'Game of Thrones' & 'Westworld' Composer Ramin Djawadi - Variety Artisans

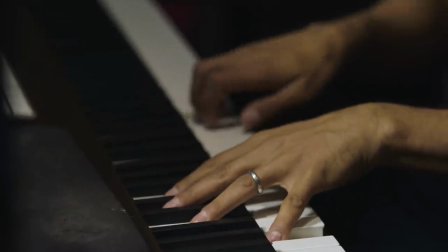0:05 Westworld, the approach on the main title theme was the idea of something being constructed.
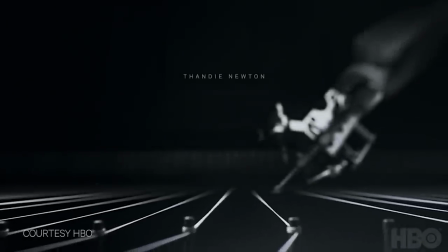0:10 We see images of robots being built. It starts out very moody and very slow and just with minimal instrumentation.
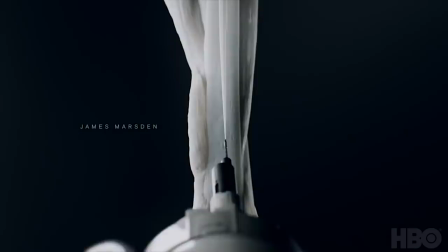0:18 With first the solo violin, then the piano comes in.
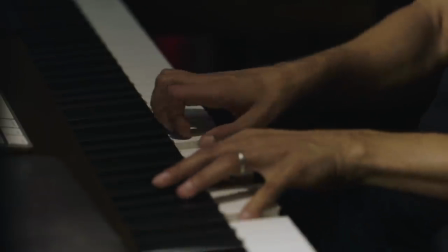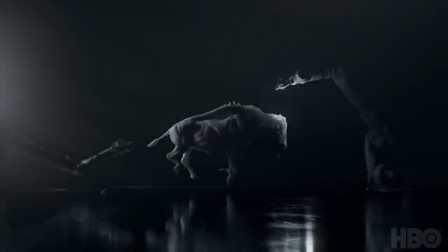0:26 And then it goes further where the string section comes in and the rhythm starts again with the idea of being that there's an assembly happening.
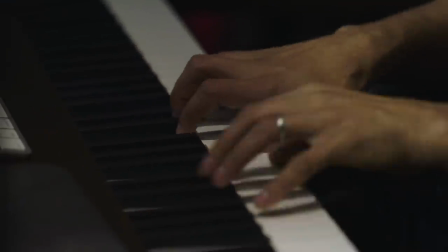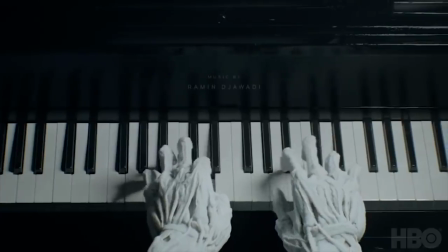0:42 Yeah, also what's interesting about the instrumentation is that I'm already right away on trying to capture both worlds,
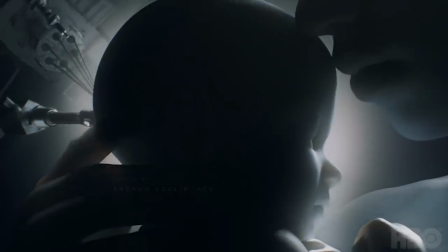0:48 one being the Western world and the synthetic robotic worlds.
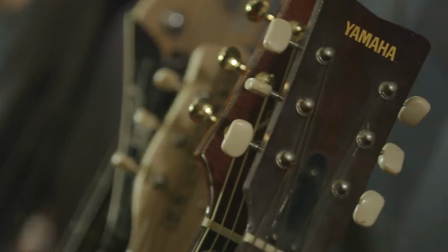0:52 There's an element of synthesizers and organic instruments, so the acoustic guitar representing the Western world.
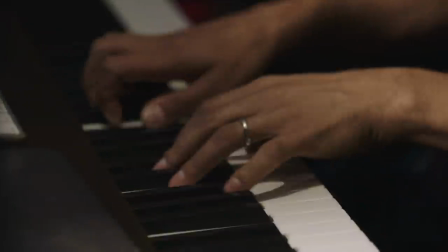0:58 And then the piano actually, I feel always, is kind of the glue between the two sounds.
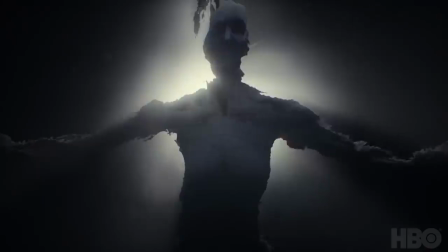1:02 But the main title really captures the overall mood of that by having all those kind of instruments play together. Composing is something I've always done since I was a little child. I would always make up melodies. At the beginning, I didn't even write them down. I would just memorize them or forget them after a while. I mean, I was really little.
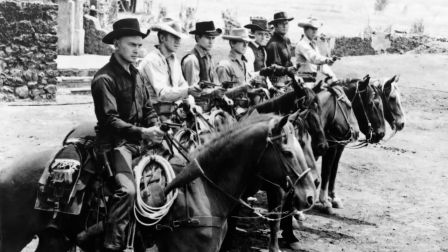1:21 But as a teenager, when I saw Magnificent Seven and Elmer Bernstein's score,
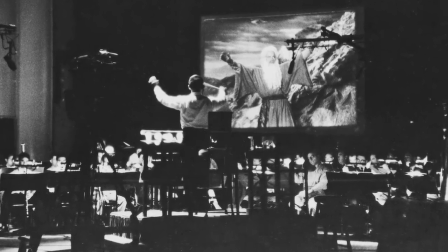1:25 when I heard that score and you walk out of the theater and those melodies are still in your head. And of course, John Williams' Star Wars.
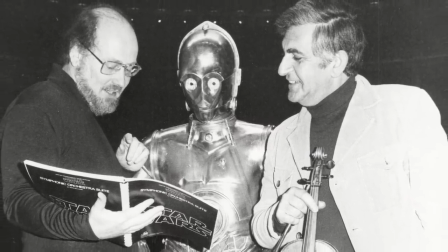1:31 These movie scores really triggered something for me. And that's when I decided I want to be a film composer when I grow up. And then I'm living my dream now, actually being able to do this. I think film music, it can be an additional character. It really is a big part of storytelling. It's be it either in the background under dialogue or when there's no dialogue and you really have music in the foreground.
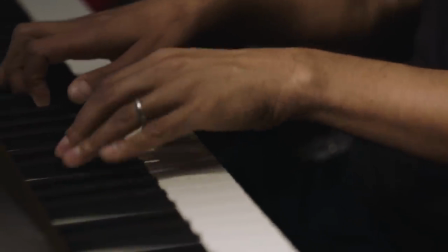1:50 Both those approaches are a way of storytelling and pushing story forward. And I always like to think about the music as if you were to turn a picture off, actually just by listening to the piece of music,
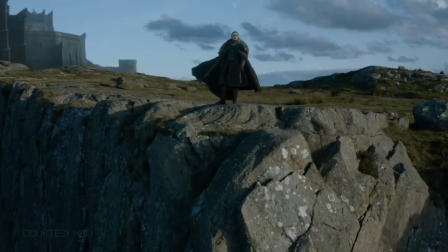1:59 there is a story there and a connection to the characters and the plots and all that.
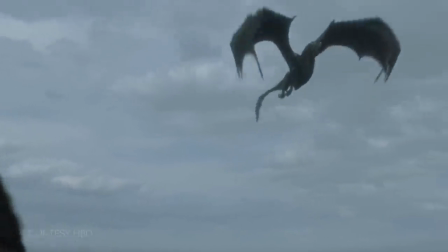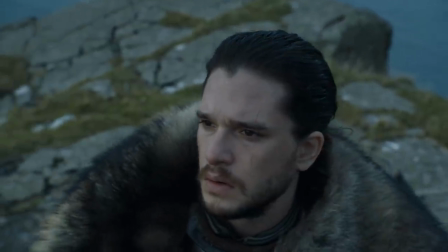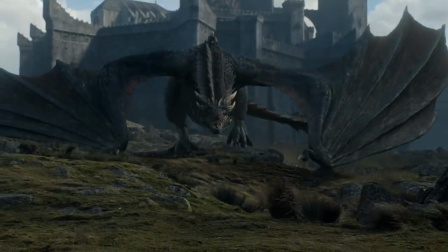2:13 One of the new big themes in Game of Thrones for season 7 was the Jon Snow and Daenerys Targaryen love theme.
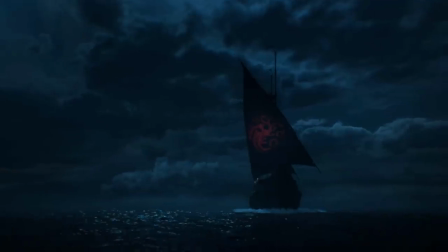2:19 What I actually did is I went all the way to the 7th episode and wrote the boat scene first, and that's where I established this theme, and the theme goes something like this.
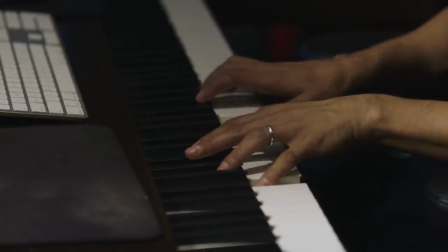2:36 So when we first play it during one of their meetings, you sort of pick it up as a new theme,
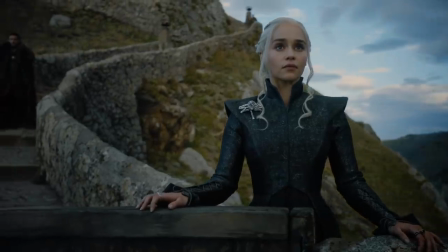2:41 but it really doesn't put it in one way or another of what's to come.
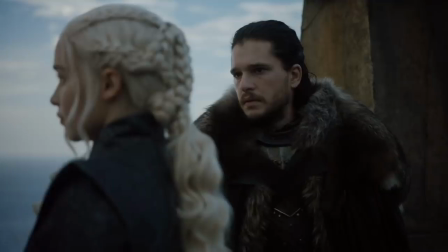2:48 You'd better get to work, Jon Snow.
We definitely didn't want to establish right away that there's going to be this love relationship coming out of it,
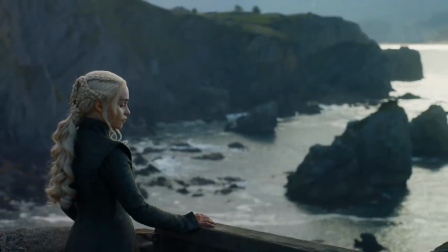2:55 so it gets played definitely a lot less emotional until there's more and more hints of their relationship.
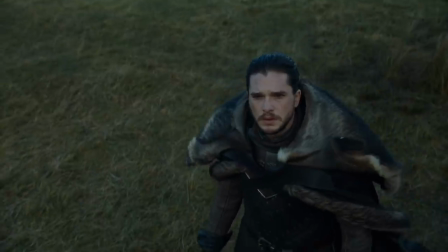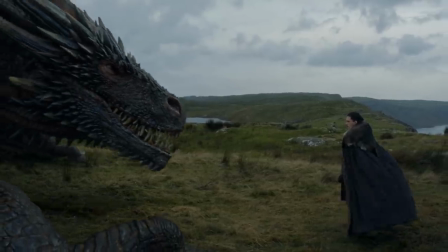3:07 Then the melody develops further. There's another moment, actually, for example, when Daenerys lands with the dragons and he actually walks up to a dragon and he touches the dragon.
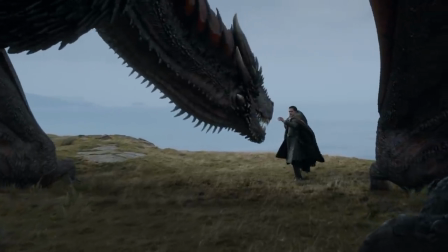3:15 And that's really when the theme starts to play out more.
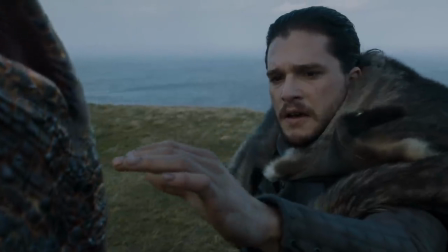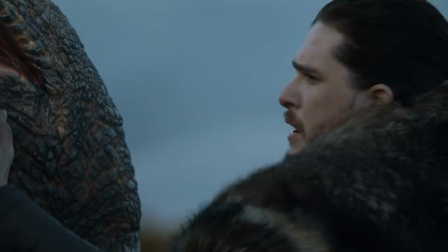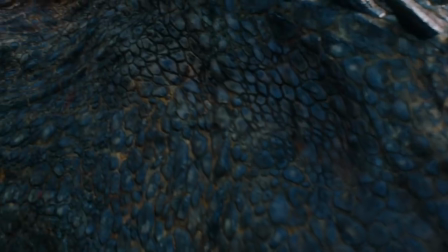It doesn't really fully flourish as a love theme until the very end. It's in that scene at the end where the theme really fully plays out.
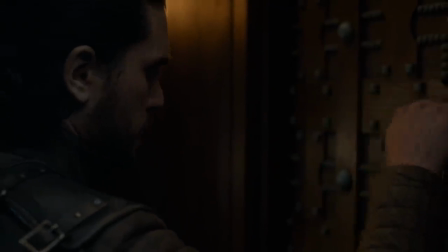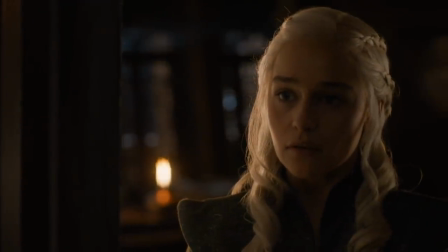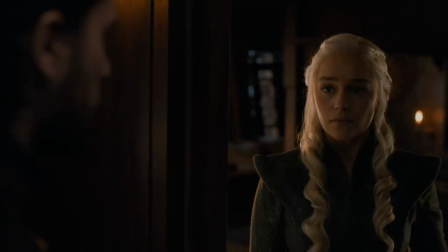3:53 Yeah, I think as a composer, your task is to really get under the viewer's skin a little bit, even if you don't always pay close attention to what's happening with the music in the background.
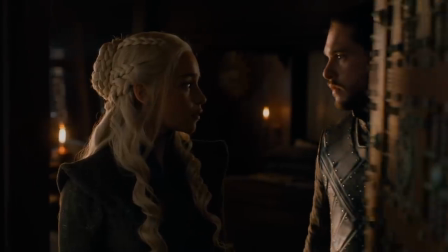4:01 But there's this additional mood that you can set. That's something that's very powerful, because you might not even be aware of it, of why music makes you feel a certain way.
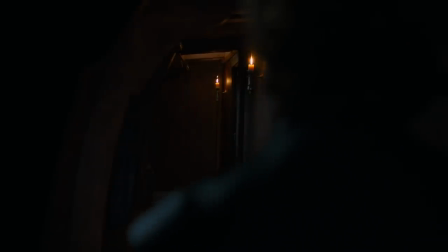4:10 But I think it's our job as a composer to explore that.